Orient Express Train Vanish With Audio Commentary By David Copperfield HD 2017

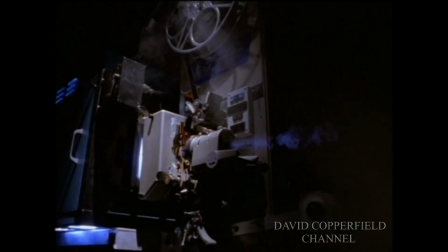(0:12)
The first piece that we go back to is the Orient Express.
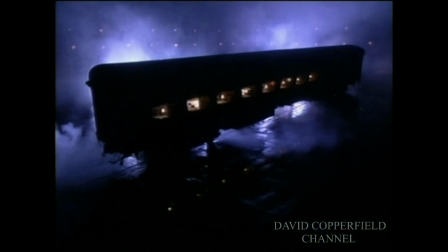(0:16)
And the Orient Express was inspired by a trip that I took on the Orient Express throughout Europe.
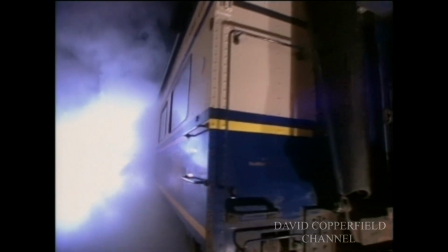(0:22)
And we found a car and shipped it back to the United States, an actual Orient Express car, which was reconditioned and restored.
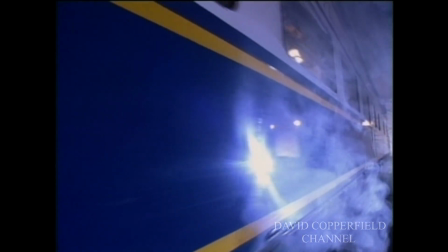(0:32)
Really well done. And the hardest part of this was to find a place to shoot the Orient Express, because we needed a location that could fit it.
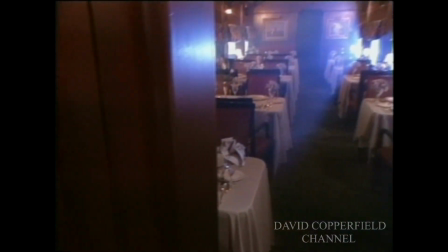(0:43)
We found in Tillamook, Washington, this big blimp hangar
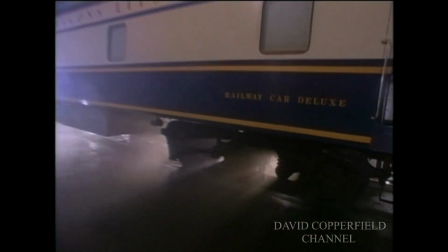(0:50)
that was used in the wartime that could contain this.
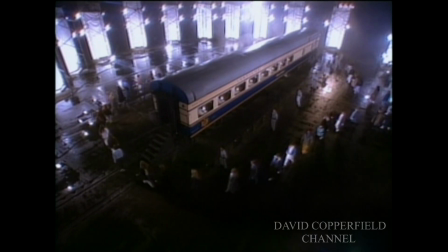(0:55)
It had railroad tracks inside, enough space all around to maintain everything we were going to do.
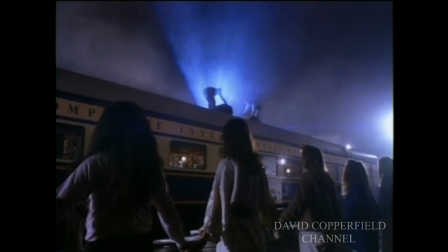(1:02)
These people here froze. This was a very, very cold location.
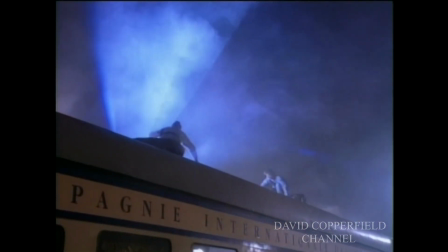(1:08)
Everybody's wearing hats and scarves because it was freezing there.
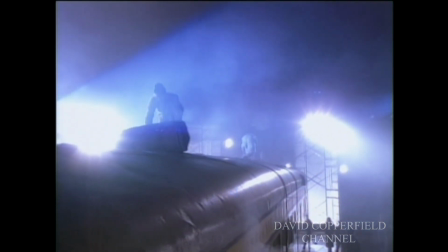(1:14)
And so the audience really were troopers, I think, to put up with this.
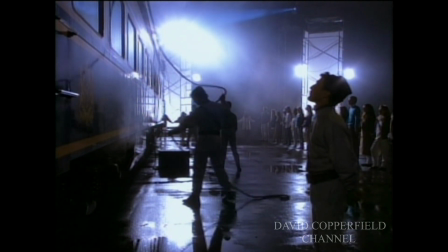(1:23)
Bob Dickinson, the lighting director of the TV specials that we've done, he did most of them, did a terrific job here, you'll see.
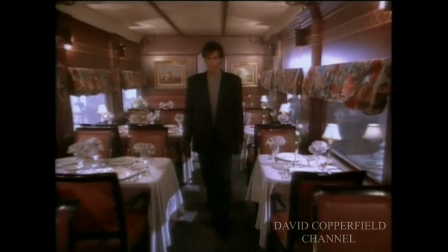(1:32)
This is the beginning of a very, very interesting shot. It's a steady cam shot that goes for minutes and minutes without stopping.
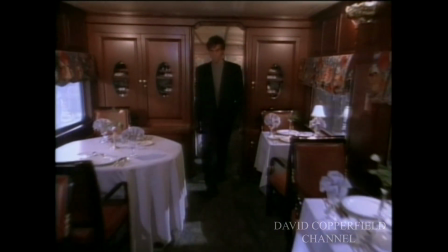(1:41)
To make the magic credible, you'll see the shot doesn't cut away.
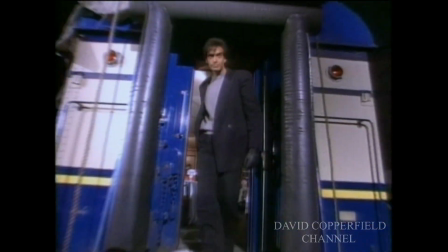(1:44)
The cameraman is walking backwards out of the train, down these steps, and it will not cut away to the very, very end.
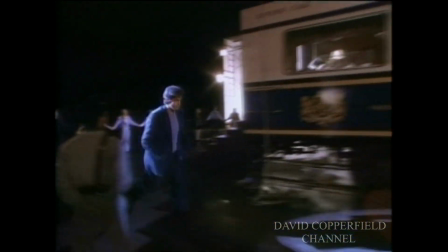(1:52)
It's really remarkable. Just notice that the shot does not cut away.
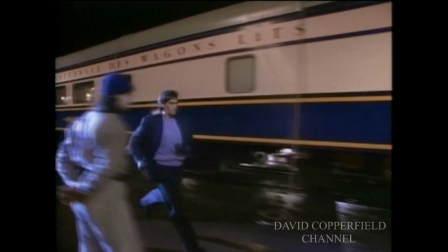(1:57)
He's walking backwards, running backwards. And we cover up the train.
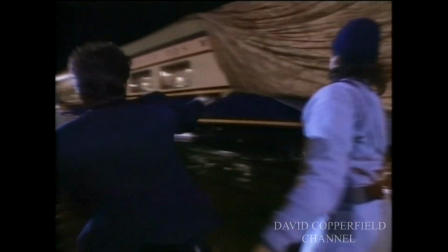(2:05)
So all these guys in hats are very happy to be wearing those hats, because it was a cold day.
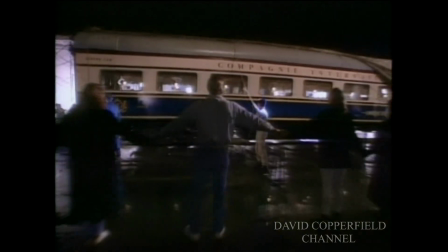(2:15)
And the cameraman is going underneath the people. There's a circle of people around. He actually ducked underneath that group, again without cutting away.
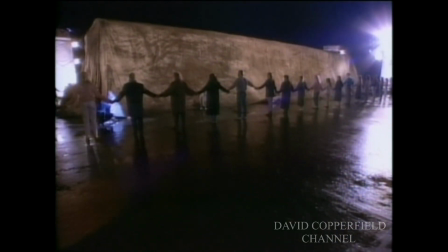(2:23)
And I think Bob Dickinson, our lighting designer, did a great job. As you see, as the plane,
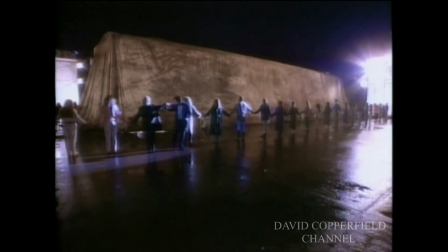(2:29)
listen to me, as the train levitates up, you'll see lights glowing underneath the train to show the depth of what we're doing.
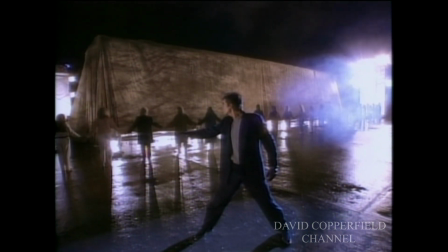(2:42)
And there's the lights gleaming underneath the train.
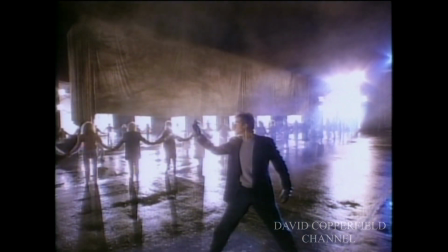(2:48)
That cloth looks great because we did it so many times in rehearsal.
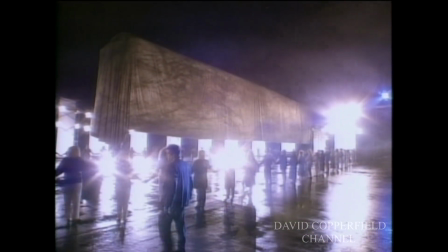(2:52)
It got dirtier and dirtier, and by the time we got the final
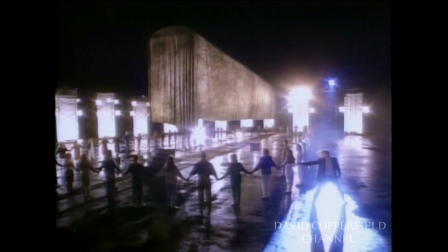(3:00)
take and did it for the audience, the cloth was textured to perfection, I think.
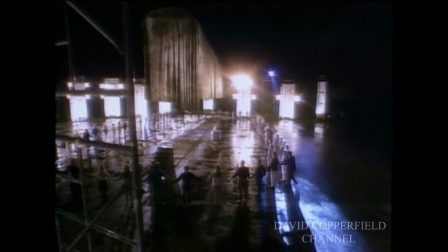(3:05)
Now the crane, if you notice, the cameraman has actually jumped onto a camera crane and has lifted up into the air.
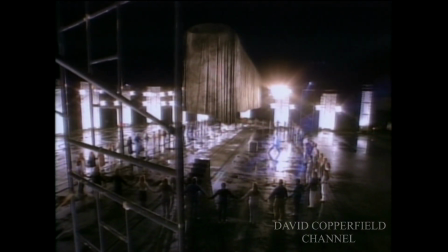(3:12)
You notice that? We're now very high without cutting away still. And we put a
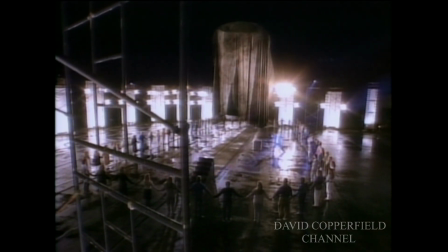(3:18)
scaffolding in the foreground because I was very proud that we could get this train to float sideways as opposed to just up and down.
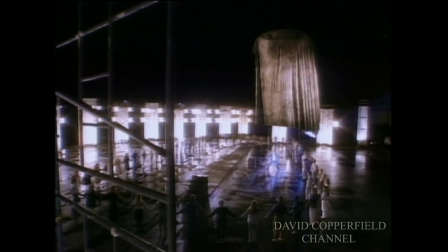(3:26)
So to show that, we made sure there was something in the foreground. And again,
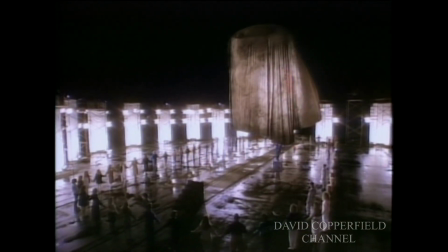(3:31)
the cameraman with the Steadicam on him, on the crane arm, the big Zeus crane, I think it was a Zeus or a Titan crane,
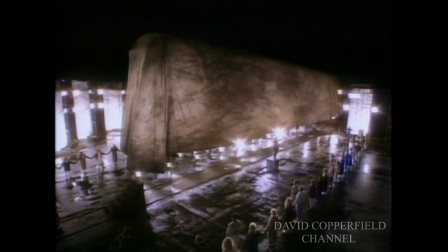(3:38)
a big crane, sweeps around the side of it, so you see all dimension, all sides of it.
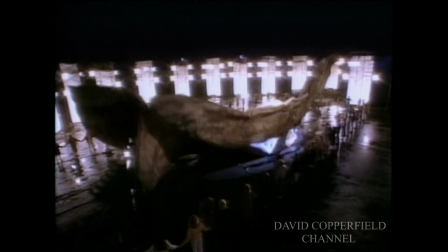(3:43)
And we pull the cloth, and that's a lot of cloth.
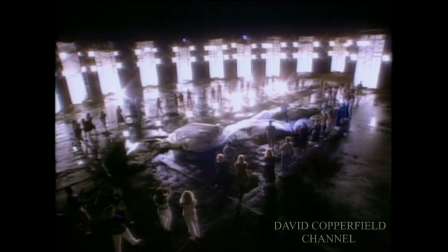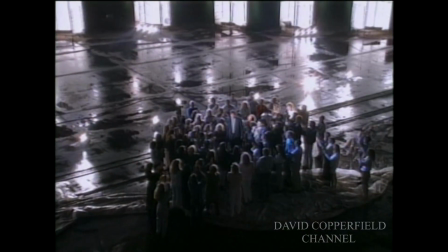(3:54)
And that's one happy guy right there. It was a good experience. We had a good time.